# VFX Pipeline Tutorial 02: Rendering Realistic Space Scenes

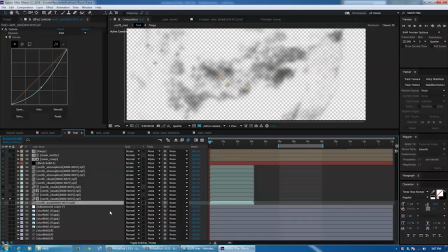[4:09]
And so let's just go ahead and hide those.
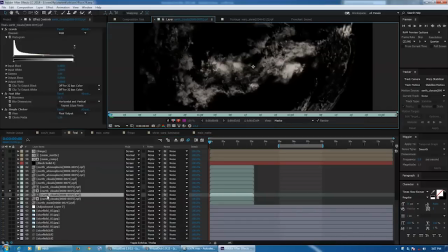[4:14]
And what I have here is I've taken the cloud layer, and this is a render of just the clouds.
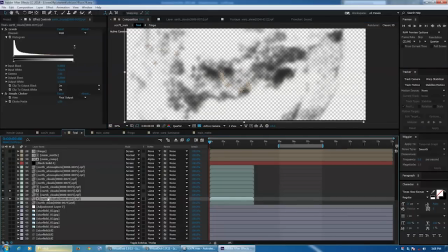[4:26]
And I'm essentially inverting the colors on the base and then using the cloud layer as a luma mat so we get these nice shadows under the clouds.
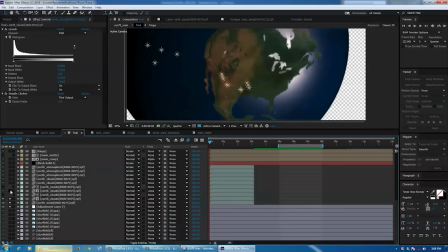[4:37]
All right, so we have Earth, cloud shadows, and another pass of cloud shadows,
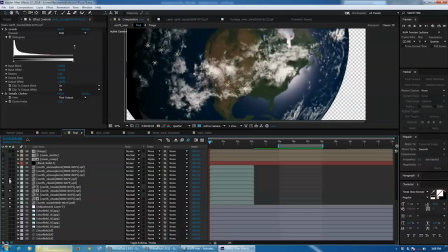[4:42]
and we have the actual clouds, and now it's starting to look a little bit better.
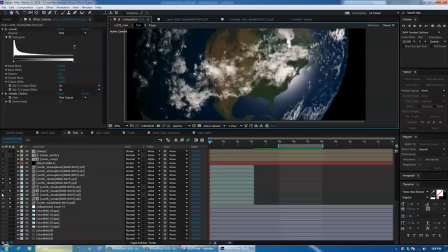[4:47]
Let's go ahead and turn that off because it's annoying. And now we have the atmosphere pass from 3ds Max, really starting to get there, but not quite all the way there.
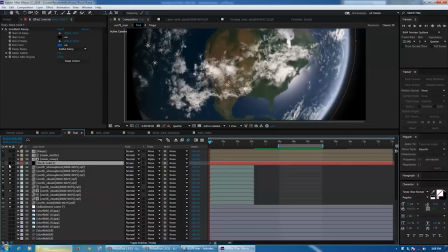[4:57]
And now this is really kind of the final touch, which I think adds a lot.
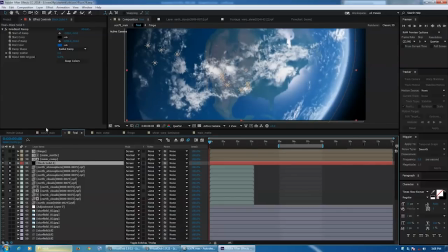[5:01]
It's the final atmosphere pass in After Effects, which is just a gradient ramp.
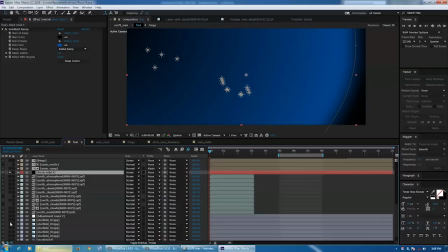[5:06]
And if we unsolo everything else, that's all it is right there with a mask.
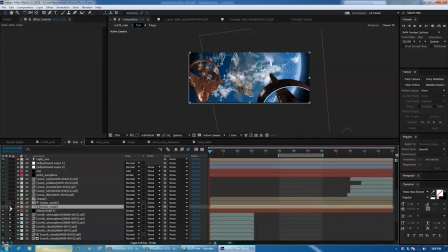[5:11]
And now we come up to the main comp of the ships.
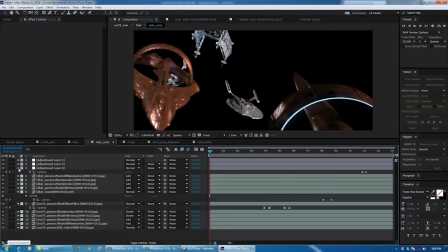[5:17]
And if we go inside here, we see all of our render passes for the ships themselves.
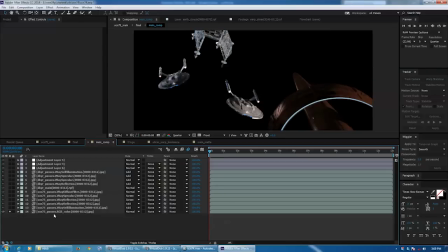[5:25]
And we'll start at the bottom. We have the RGB color, which is... Now, if you really want to build up from the base, you will use a diffuse filter pass, which looks like this.
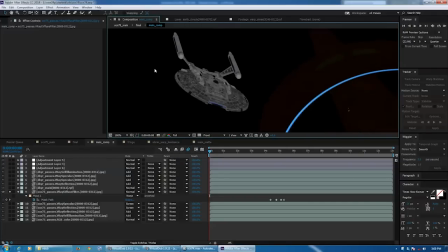[5:40]
It's literally just the colors and texture maps from your scene. And there's no speculars, no reflections, no lighting, no nothing. This is the base render of every scene.
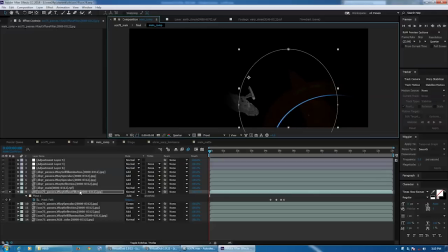[5:51]
Now, you can start with that and build up, but what I find is faster and usually works just as well, if not better,
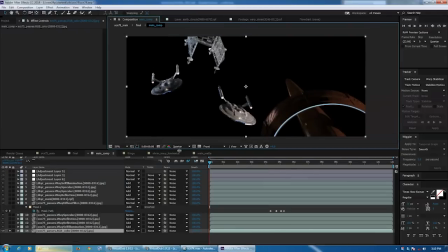[5:59]
is to start with the RGB color pass, which is the basic render out of 3ds Max with all of the basic layers already on top. And what we're doing is we're just augmenting them. So if we come in here with our base RGB color layer, we'll turn on the self illumination, bump up the res here.
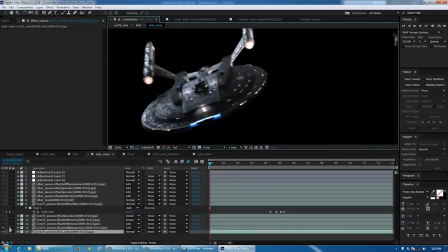[6:18]
And this is our windows and our deflector dish. And I've got a slight glow on that, which is hard to see here, but it'll, when it gets closer to the frame, you'll see it more.
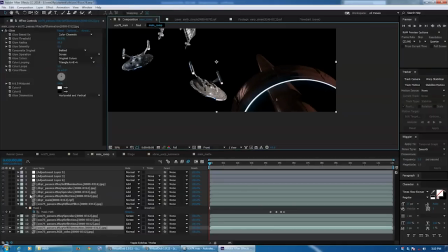[6:29]
And also over here, you can see it. And we have the reflection pass.
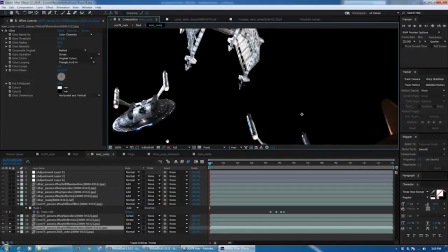[6:35]
I really like reflection passes. Doubling up on these adds a lot to your scene.
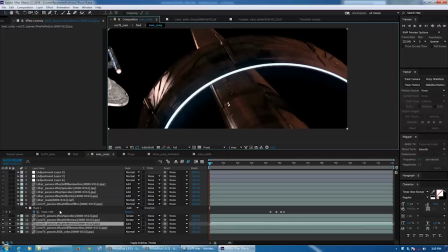[6:43]
And we had one more reflection pass in there. And you can see over here, because it's basically using your specular maps, and how much of a difference it makes in bringing out the detail on your ships.
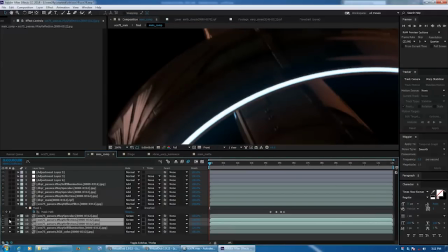[6:57]
And this is reflections off, reflections on.
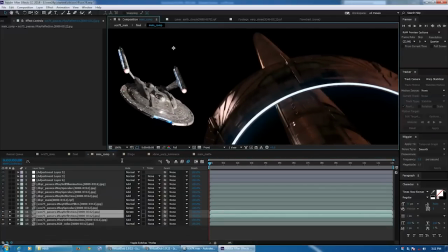[7:01]
And it's important to note too that our renders out of Max already have these, when we're using the RGB color layer, it already has these built in. But what we're doing is essentially doubling up, or in this case, actually tripling on them.
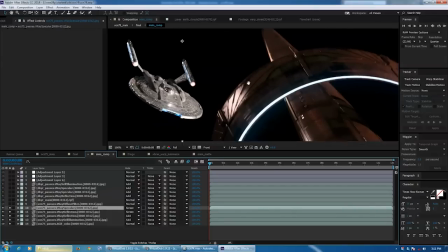[7:15]
And now we have our specular pass. And this is very similar to the reflection pass.
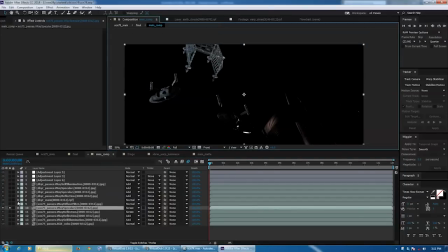[7:22]
And if you look at the specular itself, this is our spec pass. And this is our reflection pass.
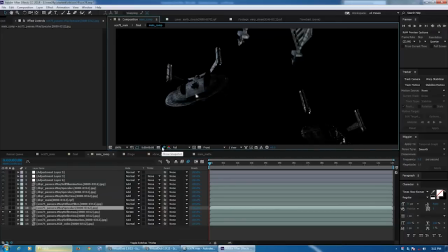[7:28]
And this is the difference. They are very similar. But the difference is very important in getting a good look. Now I've taken the diffuse filter here.
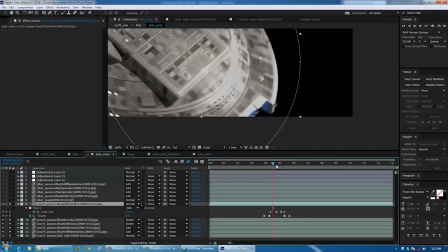[7:41]
And at some point in the render, I just fade it on a bit right here so that we don't bloom out too much in our highlights.
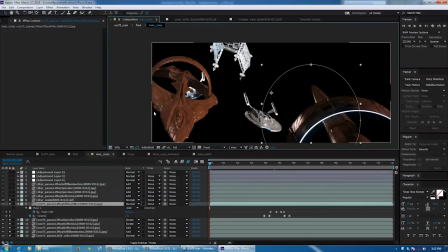[7:53]
And now, because when I originally did this shot, the decure model was not finished, so I had to render that separately.
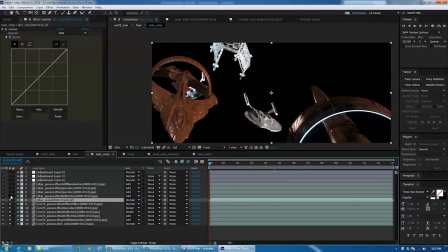[8:00]
And so now that's in there. And we have all of the similar passes for our decure. And in with this model, I've actually taken the specular passes and used them as a sort of bloom layer.
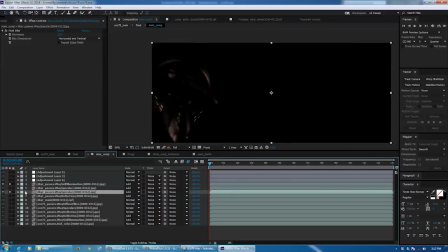[8:14]
If we just start with the first one, we have a specular pass with a blur of 12, and then another one with a blur of 22.
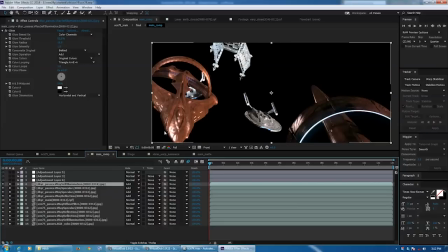[8:22]
And that gives you a nice highlight bloom on your reflections and speculars.
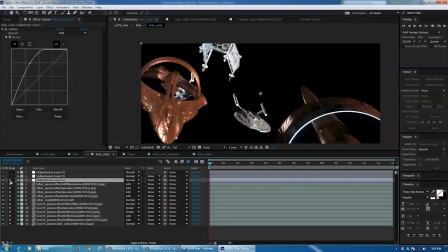[8:28]
And then up here, I have a curves, which is animated on later.
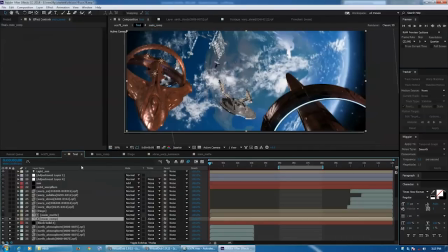[8:35]
And another curves and exposure. And these are just various lighting effects. And so now we're back in our main comp where everything is coming together. And next we have the fringe layer. And this is also a pre-comp.
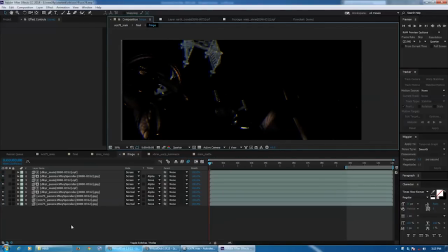[8:49]
And this is where I have done chromatic aberration, or otherwise known as fringing. And this basically happens with some camera lenses where the bright spots will fringe into their separate colors, and you can see it here.
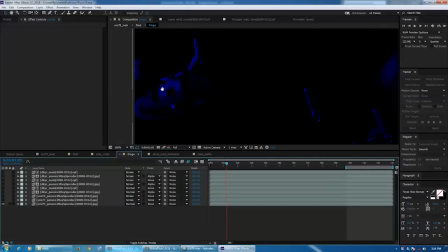[9:07]
And the way this is done is pretty simple. We just take each, we take a pass, we take the specular pass, because we only want to do this to the highlights, and we split it into three layers of individual colors. So we have a blue layer, a green layer, and a red layer, and we move them separately apart.
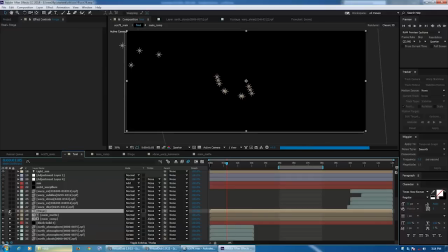[9:25]
And so back in our whole composite, starting to come together now,
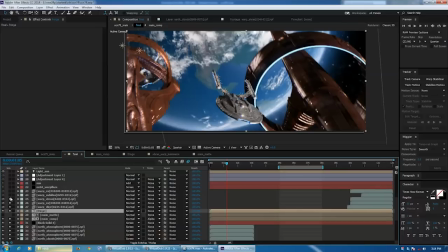[9:33]
we also now have these warp trails,
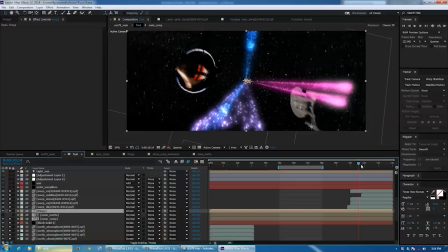[9:37]
which are the particle effects rendered out of 3ds Max to their own separate layers. I've added some curves effects and some glows to kind of help bring out the colors a bit.
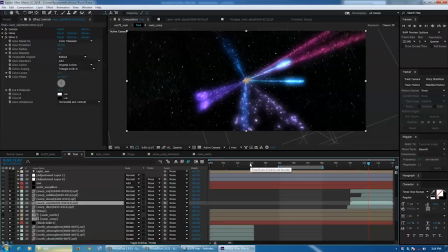[9:51]
And now we have a warp flare layer.
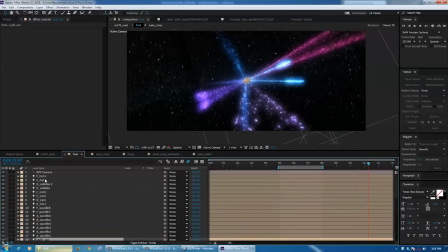[9:57]
And this is where I've taken all of these light sources, which are brought over from 3ds Max, and they're basically stuck to the ships.
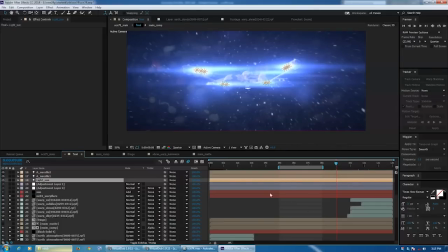[10:07]
And they're used to give us this nice lens flare, which I'm sure is already pissing off a lot of people on the ships.
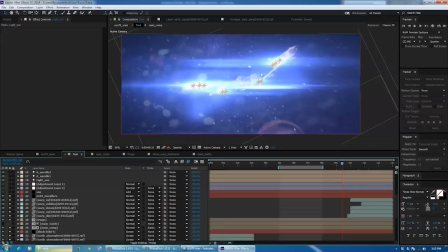[10:15]
And as the engines power up and things get more and more active, the flares get brighter.
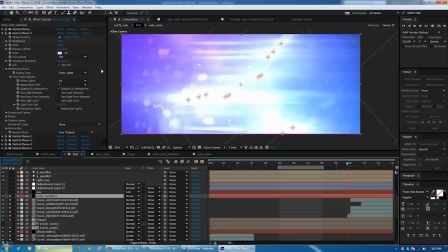[10:21]
And I'm just using a basic bunch of video copilot optical flares elements here. And they are tracking the lights, and they're starting with the light names. And this is our just basic flare here. And we have light sources on all of the ships for it to track.
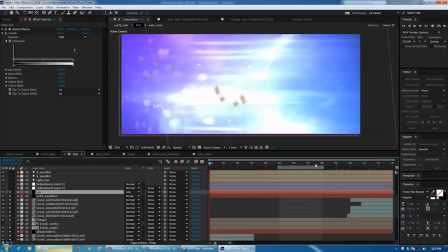[10:42]
And I also have a light source for the sun. Now, the sun in this shot is very much off in the distance.
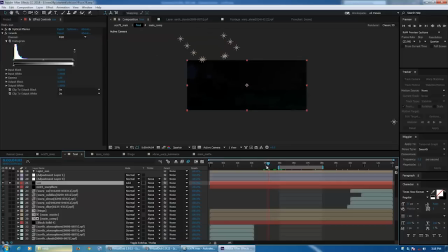[10:50]
So what we're seeing is just this slight glint as it passes above the camera. And that's once again a light source brought over from 3ds Max. And you can see the other lights here moving into position.
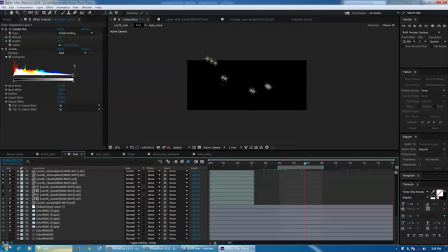[11:04]
And now, if we just go ahead and turn these back on, we have this adjustment layer, which is a radial blur.
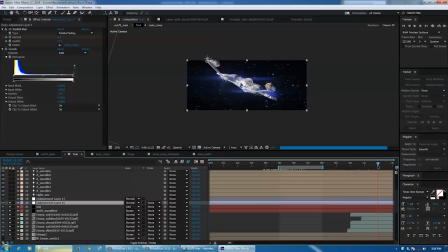[11:11]
And when the ships warp, the edges of the frame kind of blur a little bit as the camera turns, just to help give it some more motion.
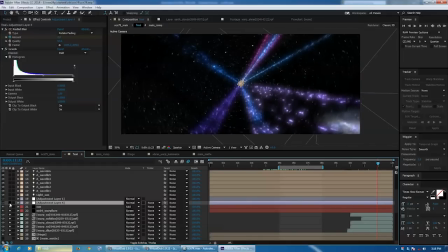[11:20]
And you can see it without the blur and with the blur.
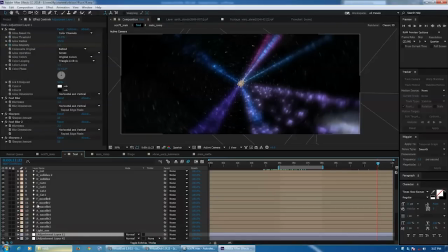[11:27]
And now we have the final layer, and I believe I talked about this in the last tutorial as well. This, I always kept everything off with a glow, and oftentimes it's a very subtle glow. And also I add, and actually in this particular shot, the glow intensity is keyframed.
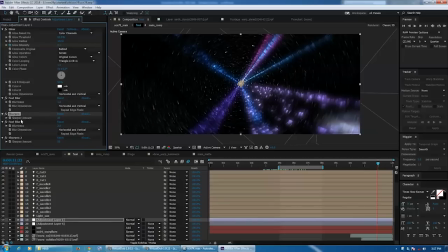[11:45]
And also I add these fast blurs and these sharpens with very low amounts. And what this does is it helps blend your edges together a bit, where especially in a CG render, you tend to get very sharp edges.
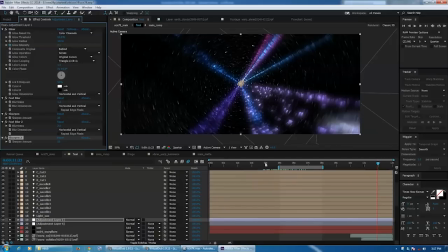[11:58]
And this will actually kind of soften them a bit and make it look like it's more of a real camera actually shooting the scene.
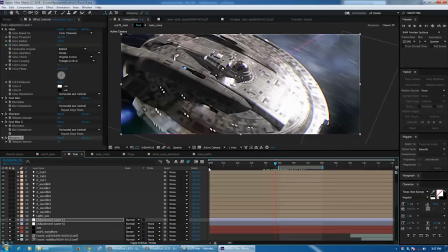[12:06]
Let's go ahead and we'll take actually a look at an example here. We'll go back to the beginning and we'll bump up the resolution to full.
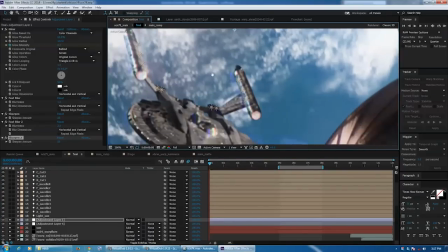[12:13]
And let's just zoom in here on the NX-04.
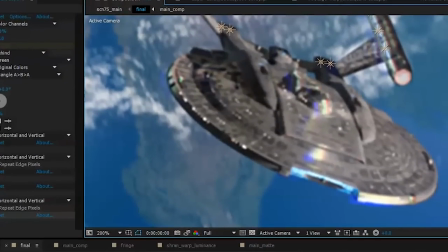[12:19]
And we'll turn this layer off.